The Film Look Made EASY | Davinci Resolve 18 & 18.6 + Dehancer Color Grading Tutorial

What's up, guys? My name is Mark Steiner, and today I'm going to show you how to get the film look in DaVinci Resolve using both the free built-in tools as well as a film emulation plugin, Dehanser. They did send me the plugin to make this video, but no money exchanged hands, so this video isn't sponsored, and they don't get to review it before I post it, so all my thoughts are my own.
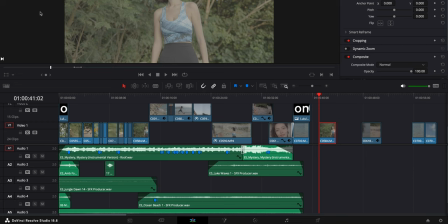0:29 Let's get right into it. All right, so now that we're on the computer, let's just jump right into it. The first thing you want to do is obviously go to the very bottom of your tabs here and go to the color grading tab, which is right here.
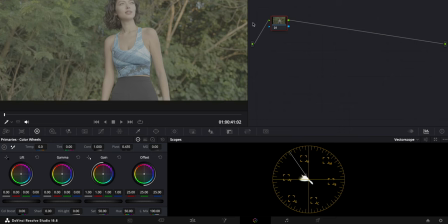0:39 It looks like the rainbow color wheel. We're going to click that and we have a nice fresh canvas to start on.
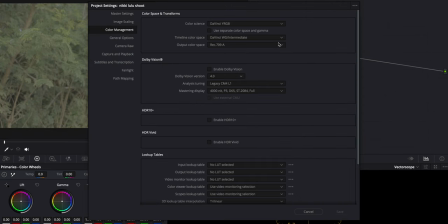0:45 First thing I want to do is make sure that my settings are in DaVinci Wide Gamut and as well as Output Color Space Rec. 709. That is my current workflow these days and I am really, really enjoying it because I feel like it just gives the best color rendition for what I'm doing.
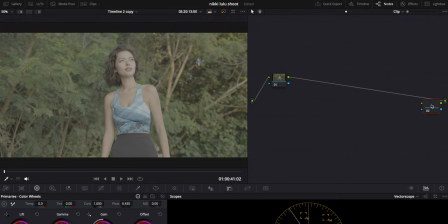1:01 So because of that, the first thing I'm going to do is add another node and this is going to be the one of the last nodes on this node tree and the first thing I'm going to go to this first node right here I'm going to go to effects I'm going to drag
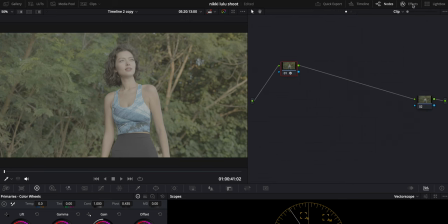1:13 color space transform on this one and then I'm also going to drag color space transform on the other one as well so the first thing I'm going to do here boom color space transform so now that we have color space transform on both these obviously nothing has changed because we haven't dictated anything so we're going to go to effects and because this was shot on the sony a7s3
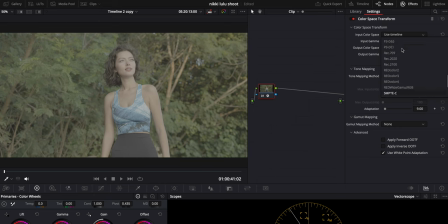1:34 using s-log3 i am going to type that in to make sure that we are in the right color space so i'm going to say sgamut3.cine and then
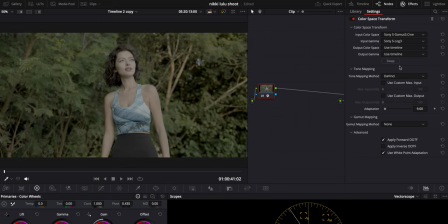1:43 s-log3 on the gamma input so what i
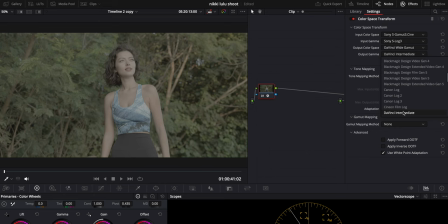1:48 want to do is put it on davinci wide gamut and then i'm going to put it on davinci intermediate on this one right here so that is dictating our into color space. And then on our final node here, we're going to go to this and do the complete opposite, which is DaVinci wide gamut.
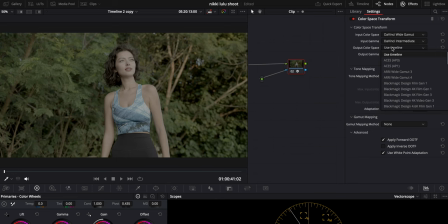2:02 I'm going to go input gamma and go DaVinci intermediate. And then we're going to do rec 709 and rec 709 A because I am working on a MacBook and rec 709 A just tends to work better on Apple machines.
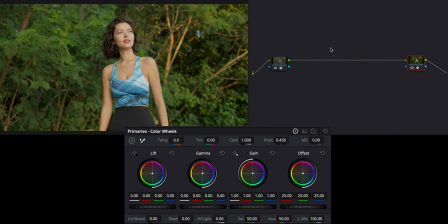2:16 Now we have a nice little rec 709 grade and it looks pretty good. What I want to do is make this better. That's the whole point of color grading, right? So what I'm going to do is make another node and I'm now going to do my basic adjustments here for exposure.
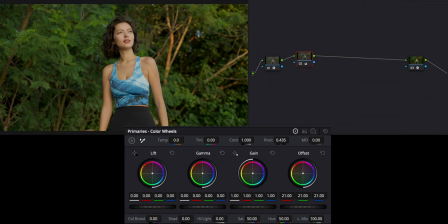2:30 So I'm just going to bring this down quite a bit to like 20-ish. I'm going to raise this up to bring in some nice brightness and then I'm going to bring down the mid-tones right here and that you can see is kind of crushing everything and that might be a little bit too much. So I'm going to go minus two, around minus two is good.
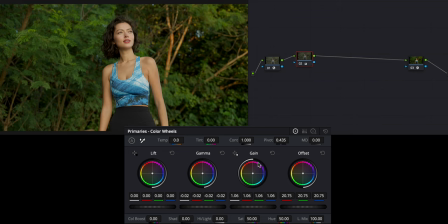2:47 So this is like your overall exposure your offset your gain is like your brights whites highlights that kind of vibe and then your gamma is your more mid-tones skin tones and then your lift is like your blacks and shadows so that is going to kind of dictate if you're coming from the
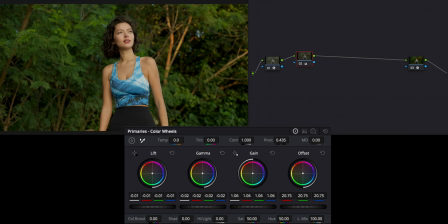3:01 photography world that is like the best easy intermediate photo to video translation I can offer now we have a nice little exposure adjustment going I like this we're already looking better but I want to give it that warm look so we're just gonna add a hundred to the color temperature it just looks
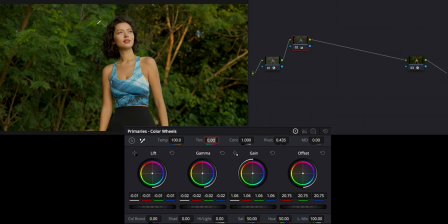3:17 a little bit warmer now and then I'm going to add some magenta because all this green is kind of making things a little bit too green. So I'm going to first go with five and your skin tones start to pop a little bit more. If we go up a little bit more it gets too much maybe seven. Let's go like 6.5 just as a nice little middle ground. We're going to add some contrast as well.
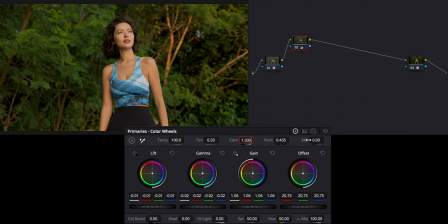3:36 I tend to go about 1.035 on most of my clips and as you can see it kind of just crushes everything a little bit and then I like to play with the pivot to kind of dictate where those blacks and the contrast is actually coming from. I kind of want this to be a little bit on the brighter side and see how as I move it left and right, how much it's affecting different things.
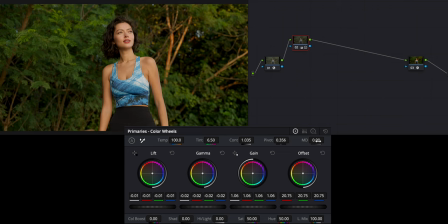3:55 Somewhere around the 350 mark is pretty good. And then I like my mid-tone detail around 12.
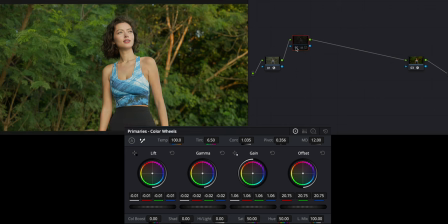4:00 Right now, that's kind of just like a nice little base gray that we got going. You can see before, after, already we're looking significantly better right here.
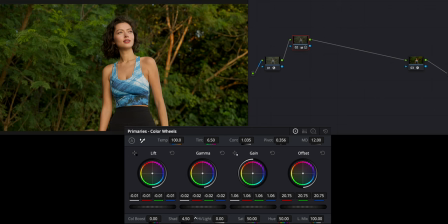4:08 And then I think I'm just going to raise shadows, see how that looks, just bring some more detail into the image, especially like in her hair and whatnot. Three looks good. I always like to do a little bit of color boost and that just adds that nice little pop there.